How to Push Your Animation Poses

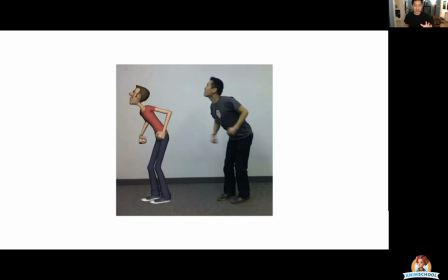Okay, so let me just briefly, this is from a class four lecture, but I still think it holds up today because I think the story points are still important. And again, it goes into the difference between rotoscoping your reference and utilizing silhouette and line of action to make it better.
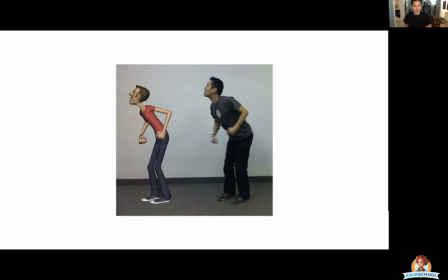So here I have my video reference on the right, and then my first initial pose based directly on rotoscoping my reference.
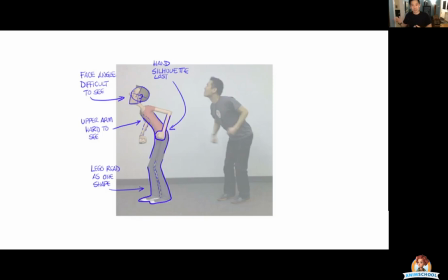And so we need to talk about how do we actually make this pose better than my reference. So first up, silhouette. You can see like my hand is within the body here. We could push that back. Head angle. This is going to be super important for everyone here because this is where we're looking.
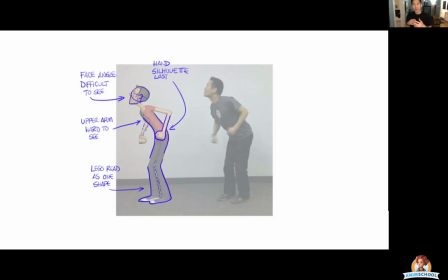How much of the character do we actually see? And talking about the information being conveyed to the audience. If we don't have a lot of props or a lot of background, and it's just a character talking,
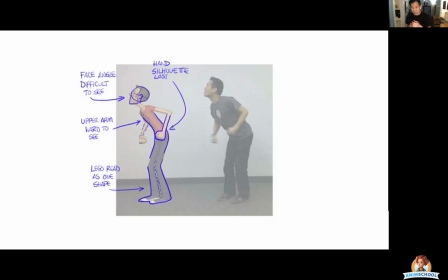you don't want to stage it to where the information being given to the audience with the face is going to be really hard to look at. So you want to be very clear as to exactly what the face is, how the face is angled towards your camera.
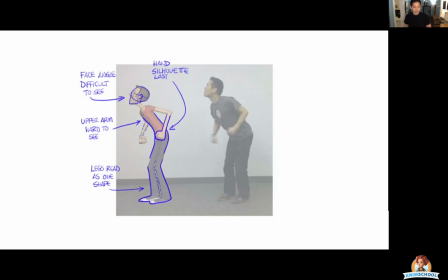And again, silhouette things, upper arms hard to see, and I could probably separate my legs a little bit more here.
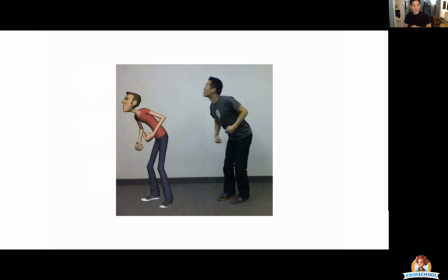It's just you can't quite tell, looks like one shape at the bottom. So here is my pushed pose on the left here compared to the original on the right.
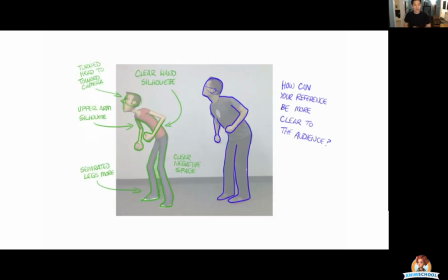I can see I simplified my line of action and clarified a lot of those silhouettes. So it can always be clearer. Never again rotoscope. Every pose you make from your reference could always be clearer, even like 1% better, always.
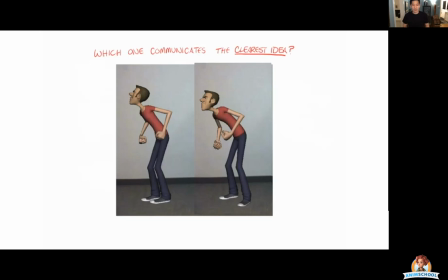So you can see the difference between the first and the last version.
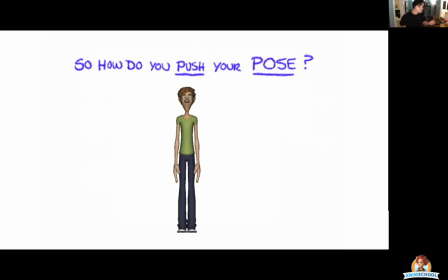cool all right so how do we exactly push our poses oh there's my dog hi ollie the way i think about it is you want to split
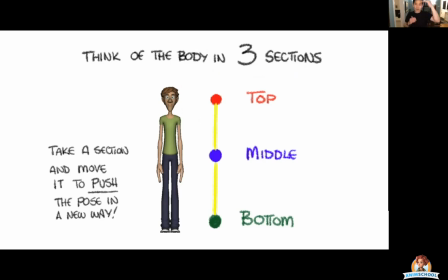your whatever um this i know this is more geared towards like full body poses but you think about it from the top and bottom of the visibility of a character so for me i'm in a medium shot here divide me up into three parts i have my top i have my medium and my bottom.
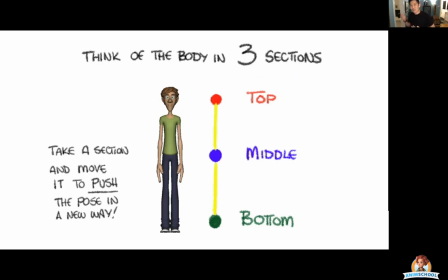And what you want to do is do your initial pose of whatever it is. See where the top, the medium, and the bottom land. And then make a decision of pushing and pulling one of these parts. Either the top gets pulled, the middle gets pulled, or the bottom gets pulled.
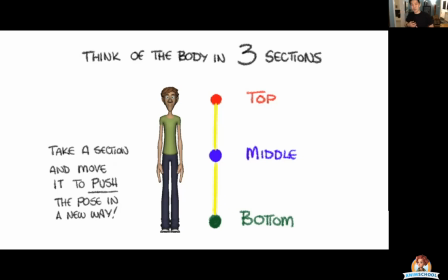And the way you determine which end gets pulled, again, goes to whatever the action is going to be after this pose. So if I know that my character is going to be going to look this way,
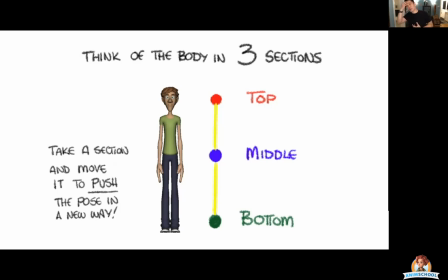I may want to push my head pose just a little bit more knowing that this is the action that the character is going to be doing.
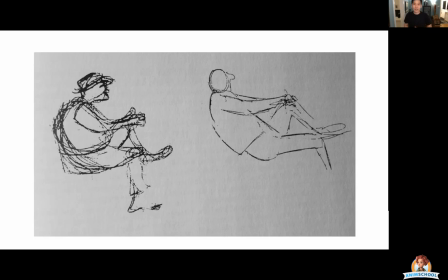So let's take a look at a couple examples. So here's from the Drawn to Life series books by Walt Stanchfield. You can see the original students drawing on the left here And here's Walt's push version of that on the right. Still doing the same action, but the silhouette is much clearer on the right.
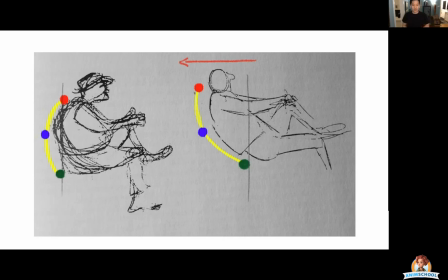You can see the intention on the right much clearer. Here's a similar one.
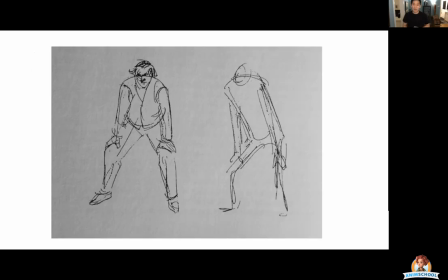Students on the left. Walt's version is on the right. And again, you can see how he took just one of those aspects of the top one and nudged it over just a little further, clarifying that silhouette.
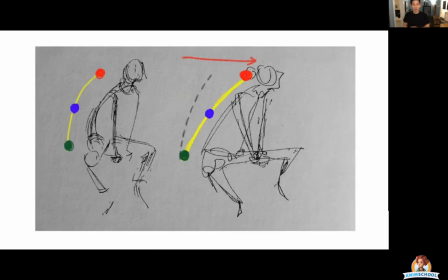Same thing here, just pushing one of those edges, top, middle, or bottom.
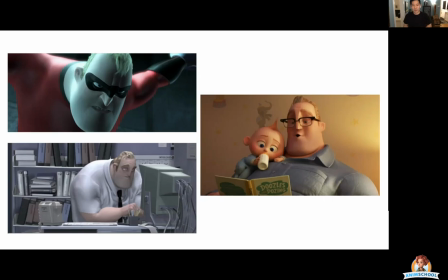And that doesn't just count for full body poses. Everyone's familiar with Mr. Incredible here.
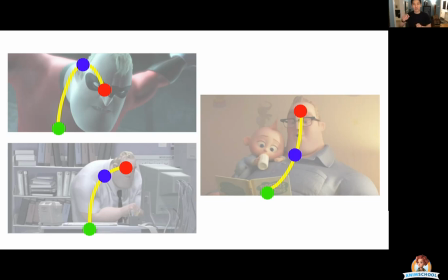You can see that you can apply those same top, middle, and bottom logistics to each one of these poses. And you can see how you have three very distinct emotions and how you have three very distinct lines of action on these poses.
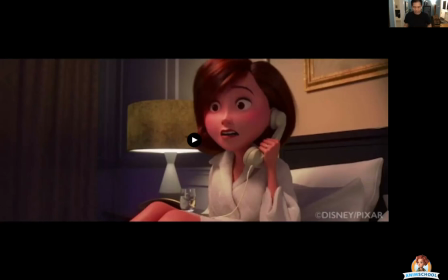Speaking of Mr. Incredible, let's watch another animated clip. This is from Incredibles 2.
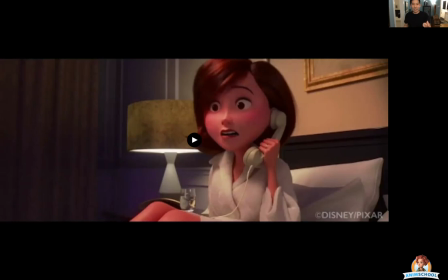Count how many poses are actually in these series of shots for Mr. Incredible.
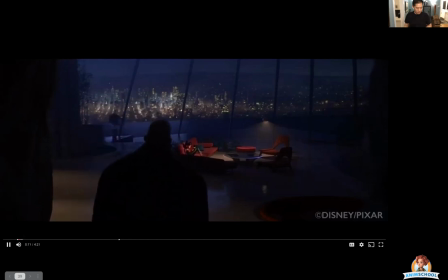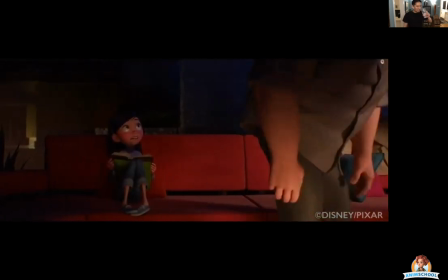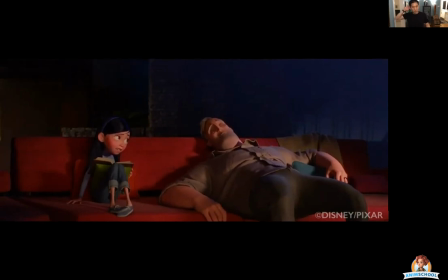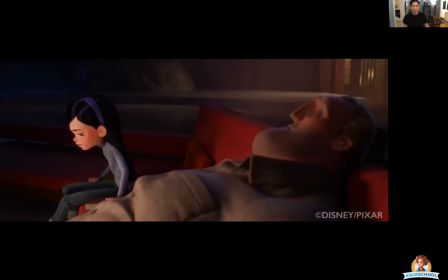I wanted to say something to you. Sorry about Tony.
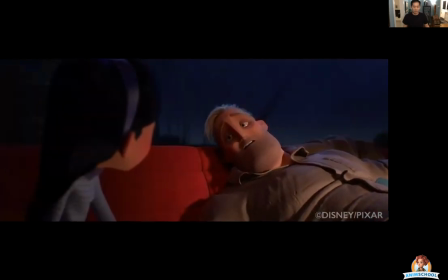I didn't think about Dicker erasing his memory or about you having to pay the price for a choice you never made. It's not fair. I know. And then I made it worse at the restaurant by trying to...
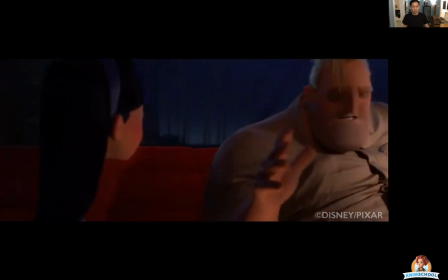Anyway, anyone. I'm sorry.
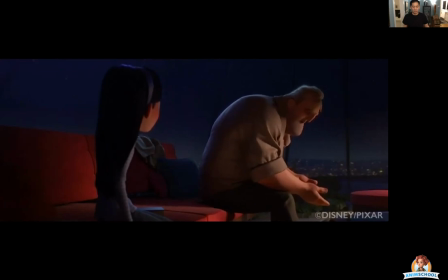I'm used to knowing what the right thing to do is, But now I'm not sure anymore.
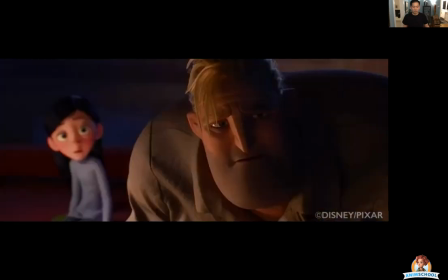I just want to be a good dad.
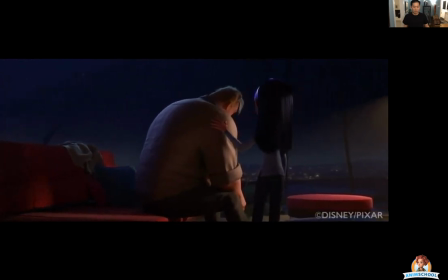You're not good. You're super.
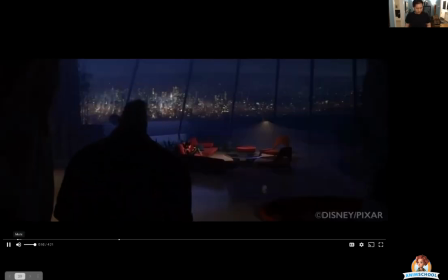You can see. We'll go through this real quick.
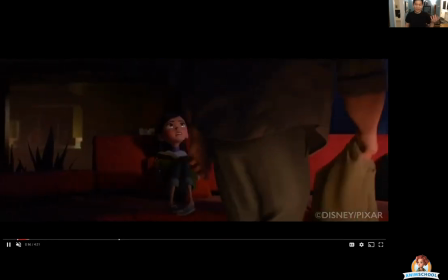But overall, you can tell very little number of poses. really if anything
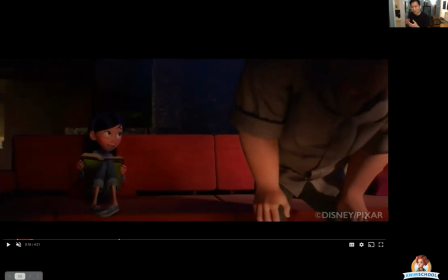they're choosing very specific strong poses and staying within them and acting within
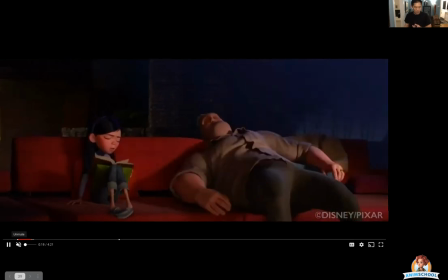them and you can tell that when a character actually does move so here we have just one pose he comes down boom he hits his pose but you
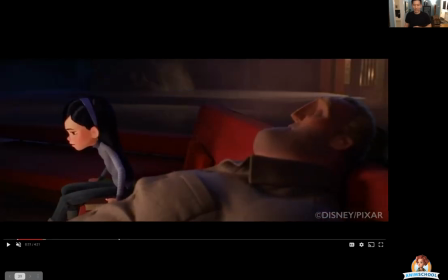could see when he does actually accent something like a head nod hey violet you can see that has a lot of weight to it and it's really important now to start thinking about when you're making your first blocking poses is what's going to be moving and what's not going to be moving because
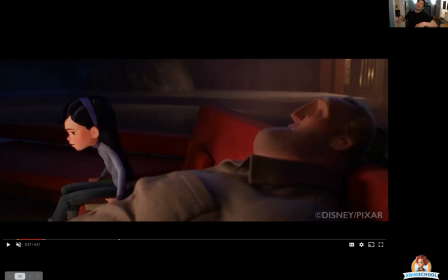when something when you're doing a pose where a majority of the time you're not really moving when you do move it has significance we view that as a contrast and whoa that that that means something he moved every
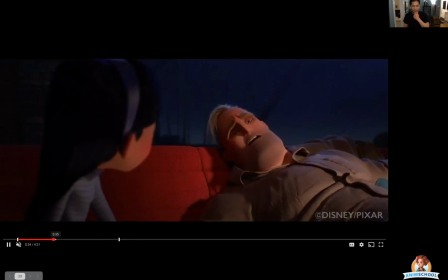little head nod i think is very well articulated this is from michael mccaravich um very very cool stuff his reel is fantastic
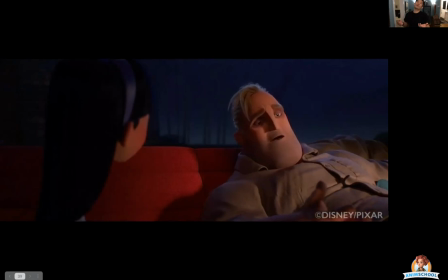the there's just just the simplicity of moving head up moving head down keeping all this
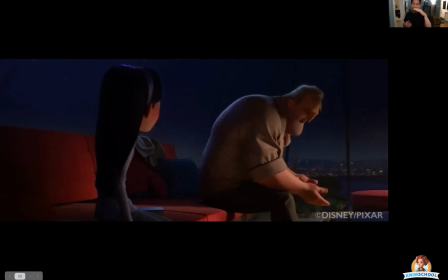relatively still and then when he goes to bend over and sit you're like oh that's he's entering a new phase in terms of his explanation to Violet.
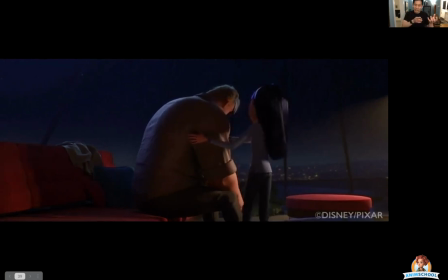The original goal of the shot would be to just relax, communicate with Violet, and then go to bed.
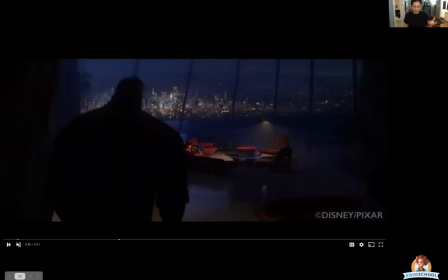But during the course of this dialogue, he realizes that with her,
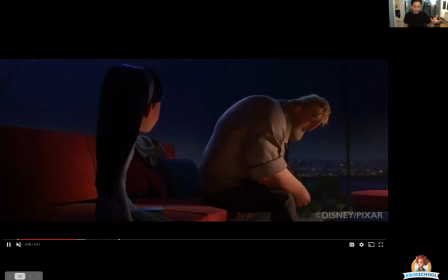he was responding to Violet being upset. So he needed to change course. He says he now needs to, very much like Flynn, open up about a lot of his problems going on in order to reconnect with her. And that kind of spills out. When that tipping point happens, boom,
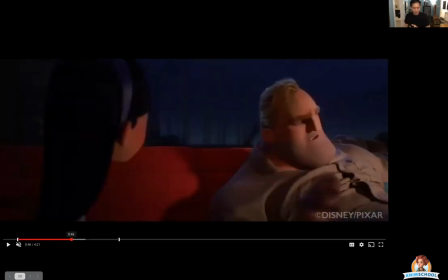that's when he comes down and changes poses into a more self-reflective, non-facing version.
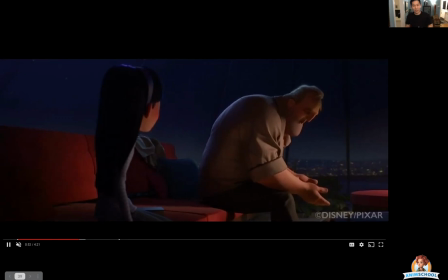Again, he doesn't want to face the truth. So he steps away from Violet at this point.
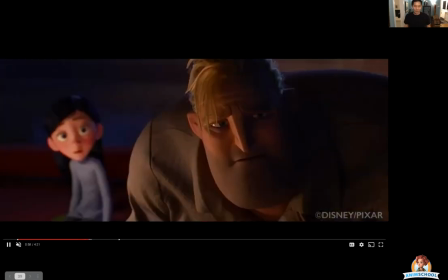So very smartly done. I thought this is what probably one of the one of the better examples of subtle acting that I really liked.